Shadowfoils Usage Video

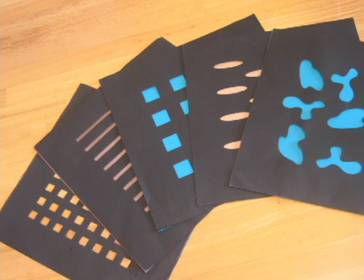0:00 This is Mike Fugel, co-founder of Shadowfoils. I want to talk to you about some of the ways that you can use Shadowfoils effectively for your film and video needs.
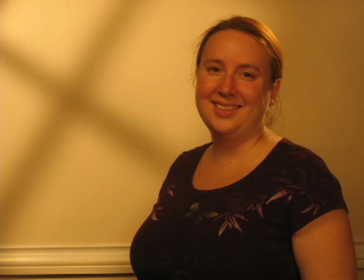0:10 First off, if you're not familiar with Shadowfoils, they are a great new film and video lighting tool for situations that require a quick lighting pattern,
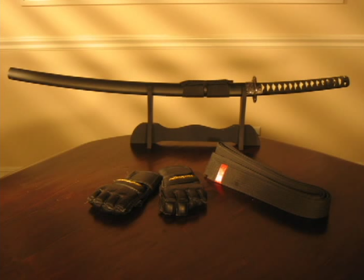0:19 such as one-on-one interviews, tabletop setups, backgrounds, and so on.
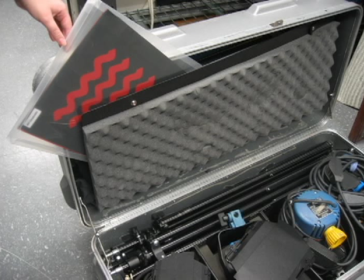0:23 They are highly portable, weigh less than a pound, and store flat to keep your lighting kit lightweight and mobile.
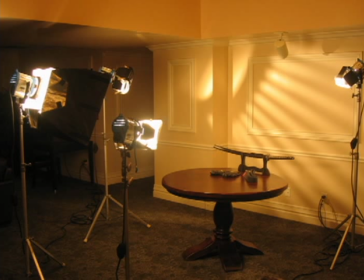0:31 Now that you know how using Shadowfoils can save you weight and size, let me show you how well they work.
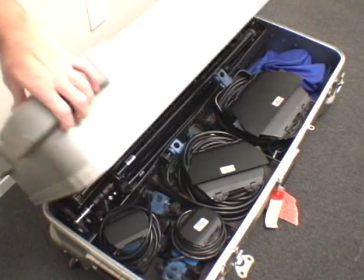0:38 Shadowfoils are designed to be used on the kind of lights you find in portable light kits.
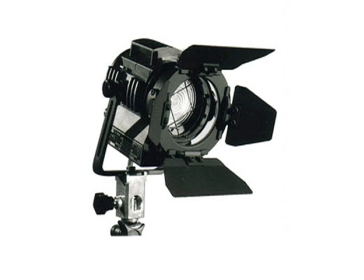0:42 This generally means units like Aries, Peppers, Todas, and Moles up to about 1,000 watts.
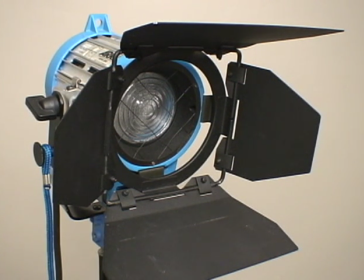0:49 Shadowfoils patterns work best on units with a Fresnel lens. They can also be used on open-faced units, but will create less clarity in their patterns.
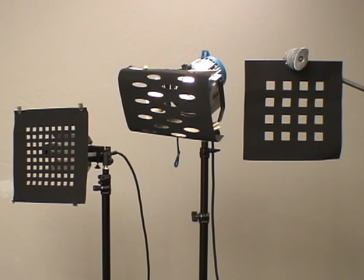1:00 Let's go over the different mounts you can use with Shadowfoils. The barn door mount is by far the most popular way to use Shadowfoils.
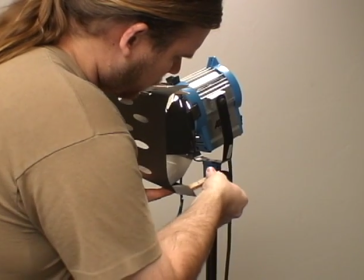1:08 This is because it requires no extra gear to use. Just clip it on and you're good to go.
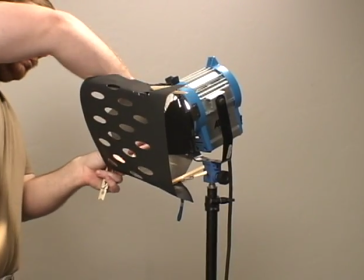1:13 It's the easiest way to use Shadowfoils.
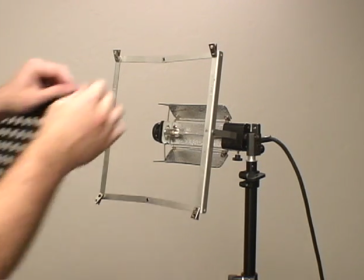1:19 Shadowfoils can also be used with gel frames. This is especially useful if you use lights like Todas.
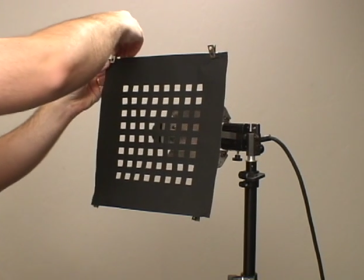1:25 Just clip your pattern on like a color gel.
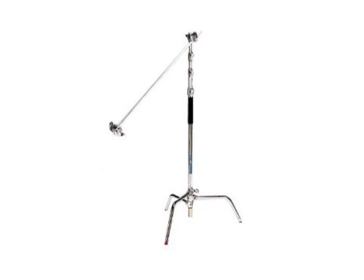1:28 If you're in more of a studio setting and you do have C-stands handy, you can easily use a C-stand mount.
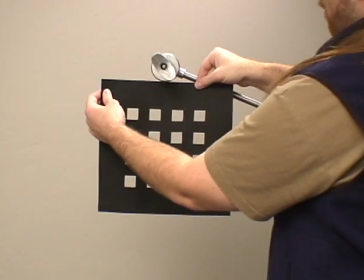1:35 There's really no need to use a platypus clamp, just lightly bite the foil with the C-arm.
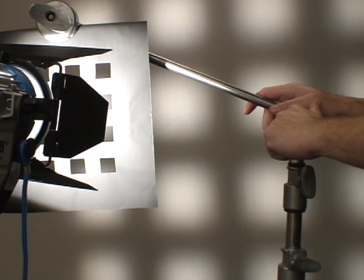1:41 This mount gives you some ability to vary the distance between the foil and the light, in addition to changing the distance between the light and the background.
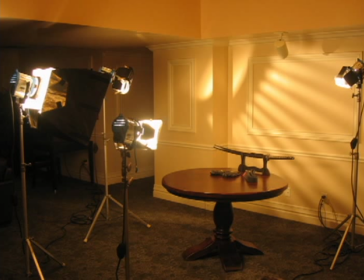1:51 Now, let's see Shadowfoils in action. I'm going to demonstrate some examples of how you can get several different looks from the same Shadowfoils pattern.
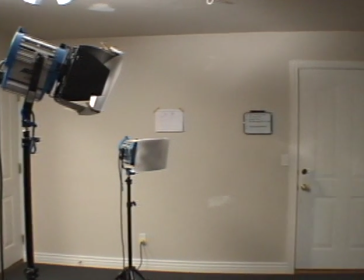2:01 Here, I've created a simple interview setup. I'm using an Airy kit to create a simple 3-point lighting situation.
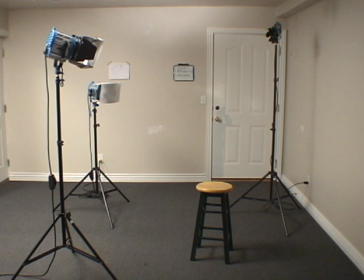2:08 The workspace is limited, as it might be when shooting at, for example, a corporate office. There's not a lot of room to set up a bunch of extra stands here, perfect for Shadowfoils.
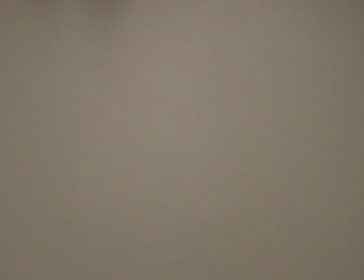2:19 Now let's look at it with my subject.
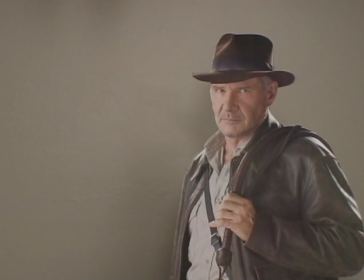2:22 He looks okay in frame, but let's say my location is a conference room at an office building and the background is pretty plain. This is where Shadowfoils come in.
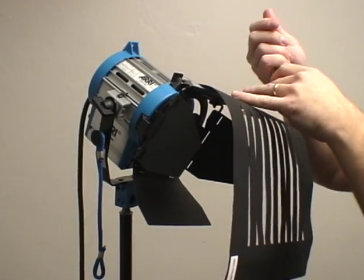2:32 For this example, I'm using the blinds pattern on an Airy 300, and I'm mounting the foil directly on the barn doors.
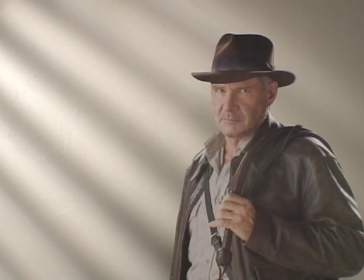2:42 Here's the first effect. I'm casting the pattern directly behind my subject to produce a nice directional breakup. This keeps the background from being boring without distracting the viewer from your subject.
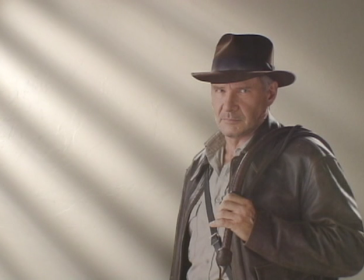2:57 Now from here, you can easily change the angle of this simulated light source by spinning the barn doors.
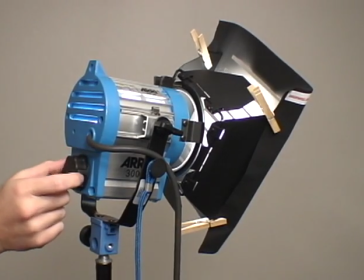3:07 Also, you can create a variation within that same effect by focusing the light.
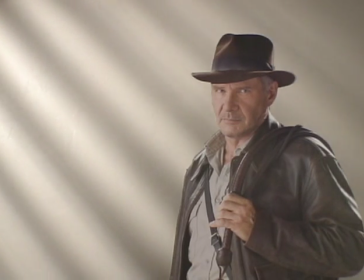3:12 As you can see, spotting and flooding can create distortion in the pattern, giving you some variation.
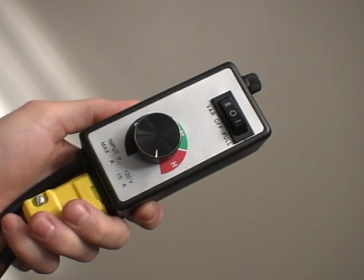3:20 You can adjust the intensity of this effect by using a dimmer.
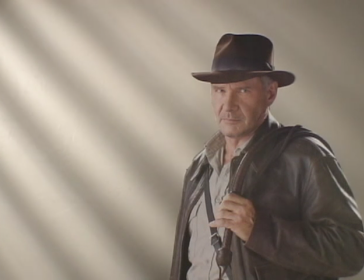3:23 This will help your pattern match the intensity of your other light sources or create a different mood.
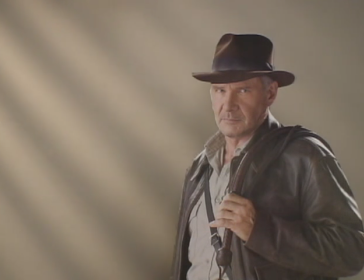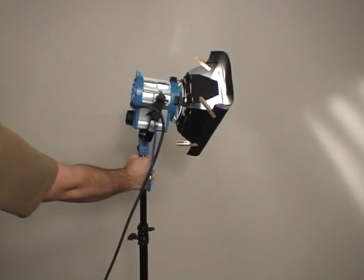3:35 Another way to change the intensity of the pattern is to move the light closer or farther from your background.
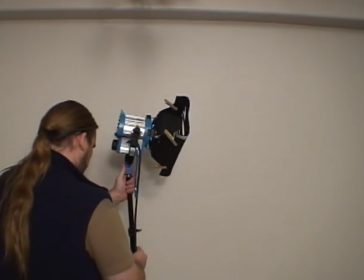3:44 For a harsher look, you can rake the light from an extreme angle to produce a directional gradient effect.
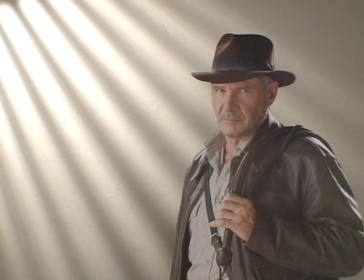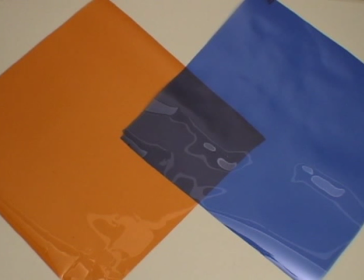3:58 Another nice way to set a feeling in your shot is to use color gels with the Shadowfoils pattern.
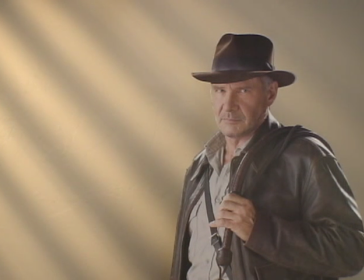4:04 You can add a half orange to give it a warmer feel, or add some blue to create a cooler background.